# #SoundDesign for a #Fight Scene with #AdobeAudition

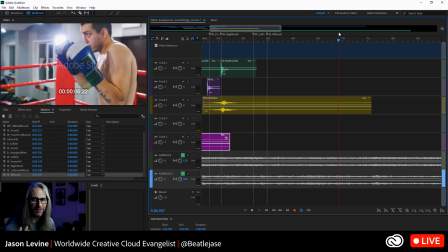16:40 Foley and all that stuff, all that type of Foley ADR is or non-ADR, but Foley replacement it's critical, right? It's really, it brings you into the scene. If it's totally dead and quiet, you don't feel it.
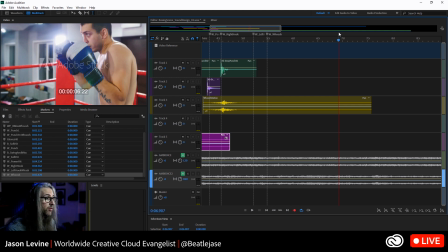16:55 Part of why I put that temporary ambient noise, which, by the way, those ambient noises, which you can hear down here, these are from the BBC, and these were both under like wrestling matches.
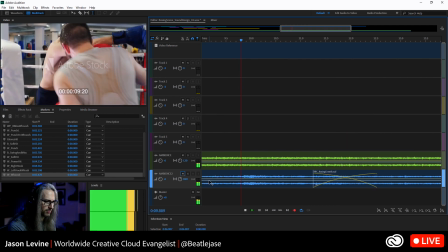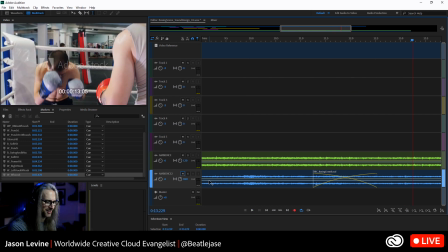17:13 Okay.
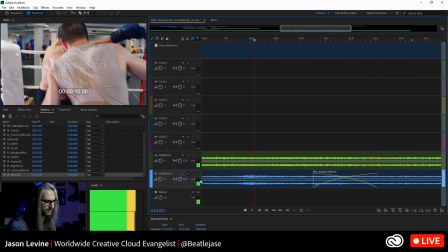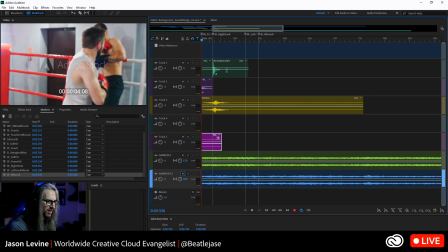17:19 Okay. All right, so let's keep going.
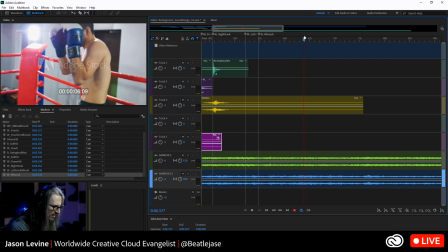17:22 So a lot of movement, no hits, and then right about here, I think this dude gives a left hook.
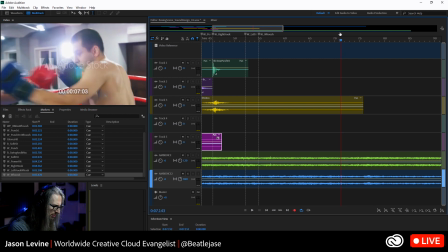17:30 It looks like we've actually got a touch. So our guy in the white trunks actually hits his glove right there. So I'm going to set another marker. We'll call this W glove touch.
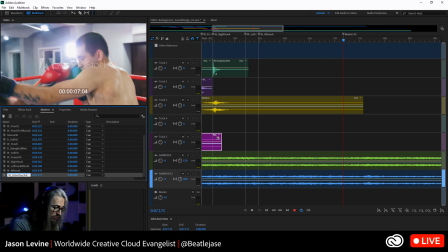17:49 We had one of those earlier. Now that might need a whoosh too, because you can't really see it. It's off camera, but you still want to be able to hear that. So maybe we'll add a little bit of a fast one right there. All right, but at the same time, you can see that we've got this left hook coming out.
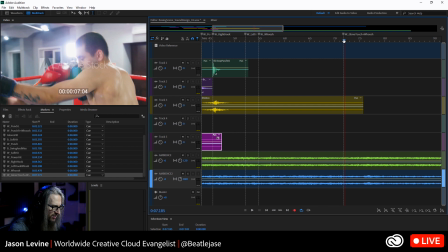18:08 Now the attack happens almost at the exact same time. So I'm going to back this up just a little. Actually, maybe I'll just put it a little bit more forward here. I'm going to adjust the timing of these anyway. Set another one. And this is going to be B for blue and punch.
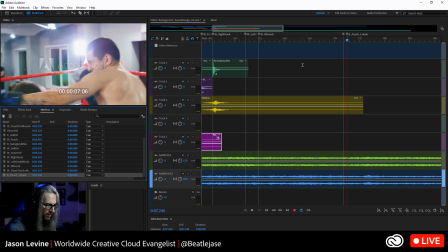18:28 L hook. Okay. Keep going. All right.
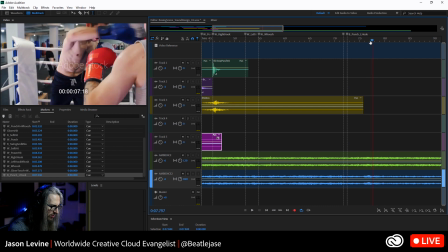18:33 And now this is where it gets interesting, right? Because now we've got this slow-mo stuff. So you've got a nice little, I can't really quite see. It looks like he hits his face. You can see his body moving back right there. So let's just tag it right about here. B.
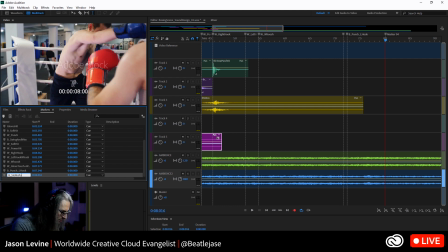18:54 Slow-mo punch. Slow-mo face punch. Okay. So why face punch versus like I've had something like left hook or like body punch? Because again, a face punch is going to, think of it as being a little bit brighter, right?
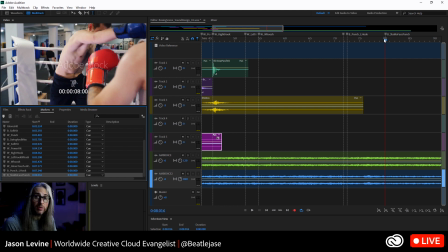19:13 It's not going to be like a necessarily to the face, although it could be. If his face totally, knocks back, then yes. But if it's just a punch in slow motion, you want it to be a little bit brighter. You want it to have a bit more of an attack, almost like a slap or a crack,
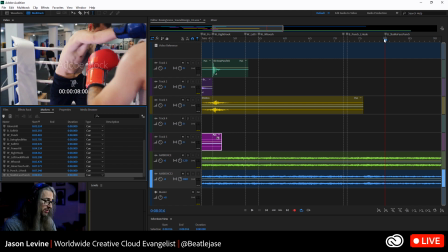19:27 maybe elongated or stretched out. Versus if it's a body punch, which I think our friend here receives moments later,
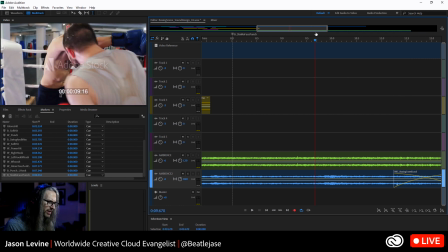19:39 right? It's all about that bass. Look, he even like flies back. So there's the hit right there. Okay.
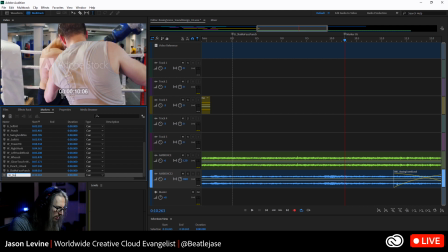19:54 And this is W, slow-mo, body, and this will be, I don't need to put a whoosh here because all the slow-mo ones are going to be kind of stretched and slowed down.
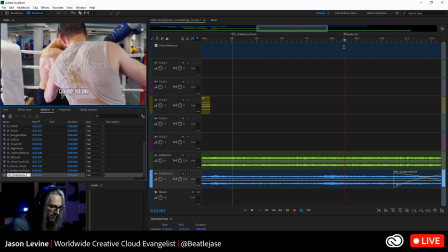20:11 And I'll show you that in just a moment, how easy it is to do that. Audition makes that really easy.
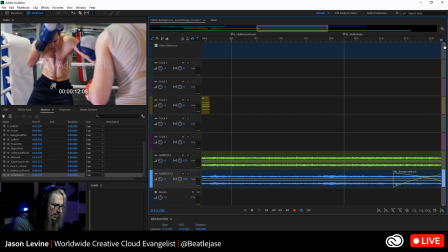20:16 All right. So he kind of flies back. And this is also where you can get kind of creative because you have the hit, right? Maybe you have a really elongated bass note or some kind of LFE,
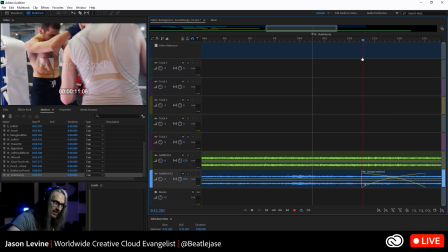20:35 some kind of low frequency effect to simulate that, one, he's kind of like knocked off his feet, right?
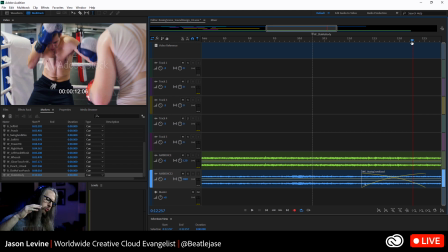20:42 And also dizzy and sort of like just not in his head.
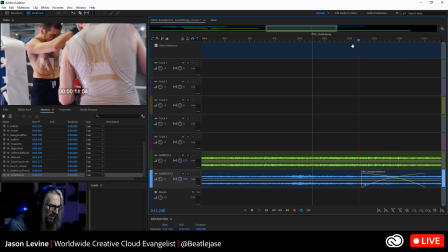20:49 So I might just have an arbitrary marker here. And I'm just going to title this LFE. All right. So I want some kind of low frequency effect, right?
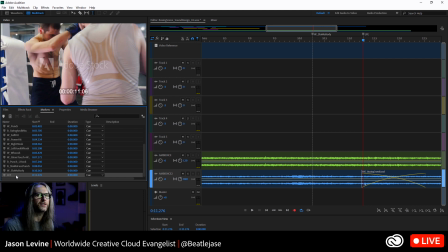21:05 Something that you would feel in the subwoofer, but also here in your front left and right. Just something kind of bassy and, disorienting, right? He's disoriented after that hit. All right. And then we'll keep moving. How much more do we have to go?
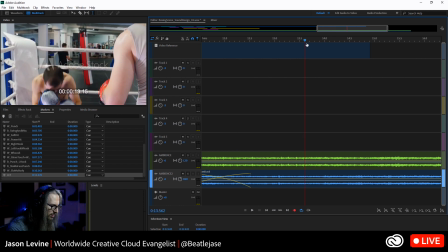21:20 Just a few more seconds here. All right. He's out.
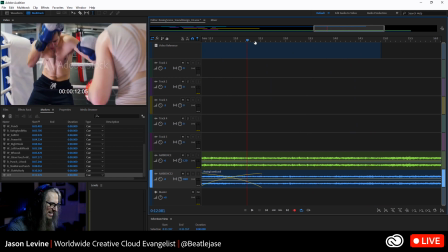21:25 That's it. That was the hit that did it. All right. That's the one.
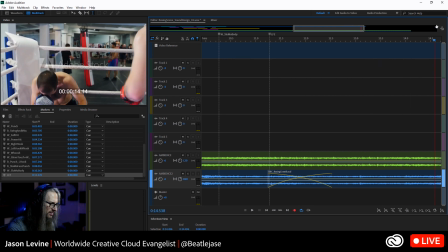21:34 And maybe we have an effect as he kind of, he doesn't really hit the banister there. But you could have a sound that's like some kind of crash, right? Crashing down. All right. So I'm just going to do just that.
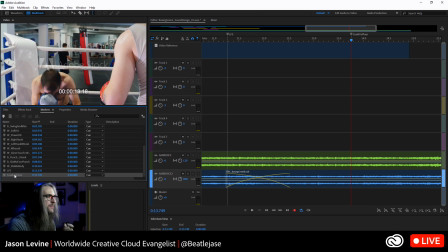21:53 Crash to floor. Okay. All right. So now we've laid everything out. So now we can go back in and start adding in those individual hits. Okay.
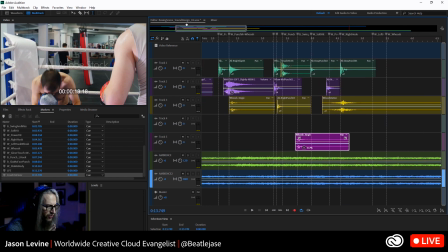22:05 And again, we add, initially, I just start with one hit just for timing, right? I just want to see if the timing is right.
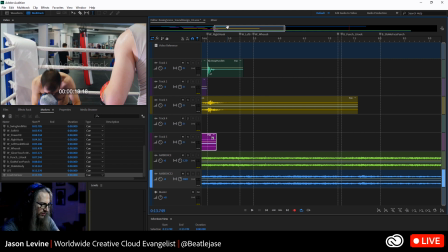22:13 And then we'll go back and you'll see I basically given myself 1, 2, 3, 4, 5, about 5 tracks to layer the sounds together. All right. I'm not saying you're going to need 5 sounds for each of those. In fact, some of those, yeah, one hit might be fine. But I'll start just by laying in a single one. All right.
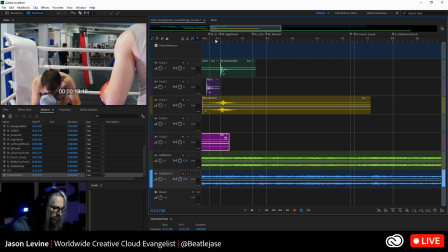22:33 So the first one we have after this, got this whoosh and a punch right here, is this left hook. All right.
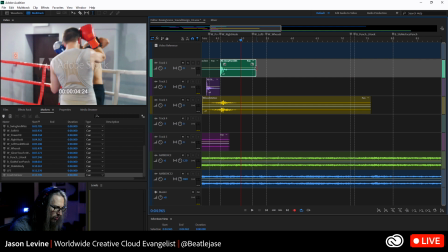22:47 Now, again, it looks like we might need a little bit of a whoosh or something in there to give it just a little more momentum. But let's go into my files. So these are all the ones that I've already used.
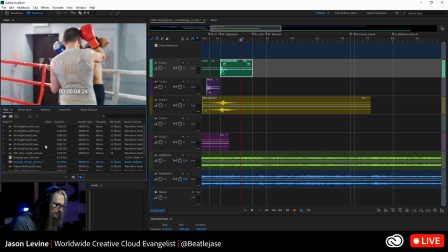22:59 And if you turn on at the bottom of your files panel, there's an autoplay button. So if you just click on these, it'll automatically play each of these samples. The first ones here that you see in the list, Ab, Bright, Punch, these are ones that I recorded with the iPhone. This is just me hitting my own abs, all right?
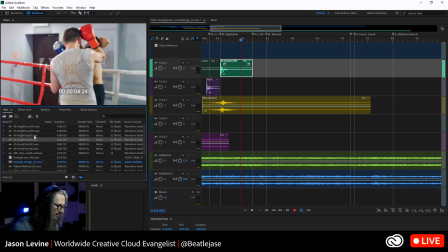All right, these deep punches, again, same body here, just,
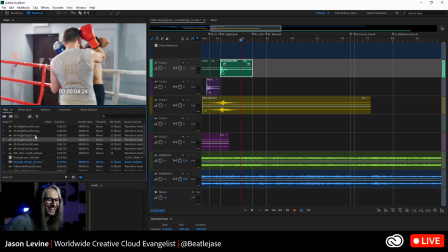23:30 like open fist, close, like just hitting myself in different ways to capture slightly different tonalities. Now, there's no reason we can't reuse these. In fact, here, let me see, what did I use right before? I used a deep punch and a bright one just before that.
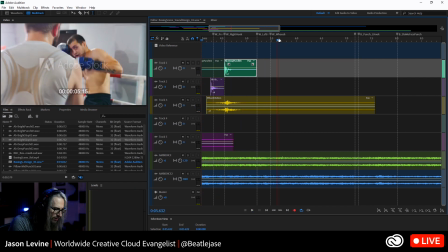So this is a right hook with a deep punch 1.
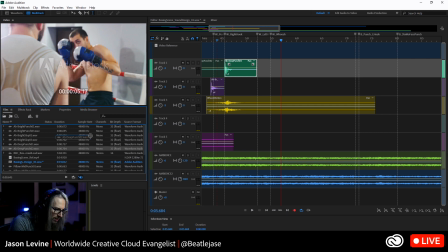23:58 So maybe we do deep punch 2. Yeah, I mean, that's kind of a little, almost too bassy, but that's okay. Deep punch 2 right there. And again, with a little whooshing.
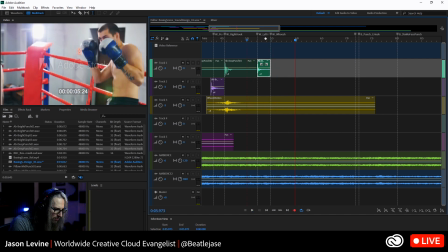It'll be even better. All right. So let's see. Now, what whooshes have I used? See that? That one's got like a nice long decay.
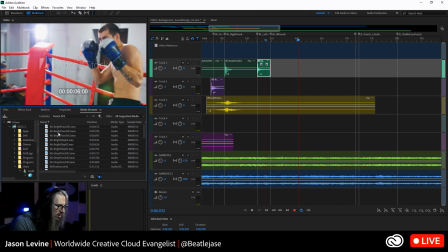24:33 All right, we're going to go to my media browser here because here are all of my already curated samples. So let's start. We need a whoosh. So come down here.
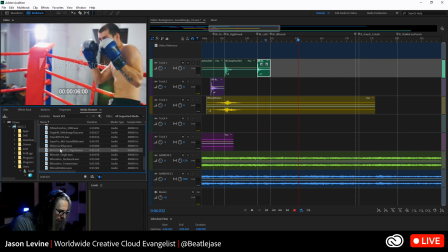Oh, these are like whip cracks. We were working on those last week.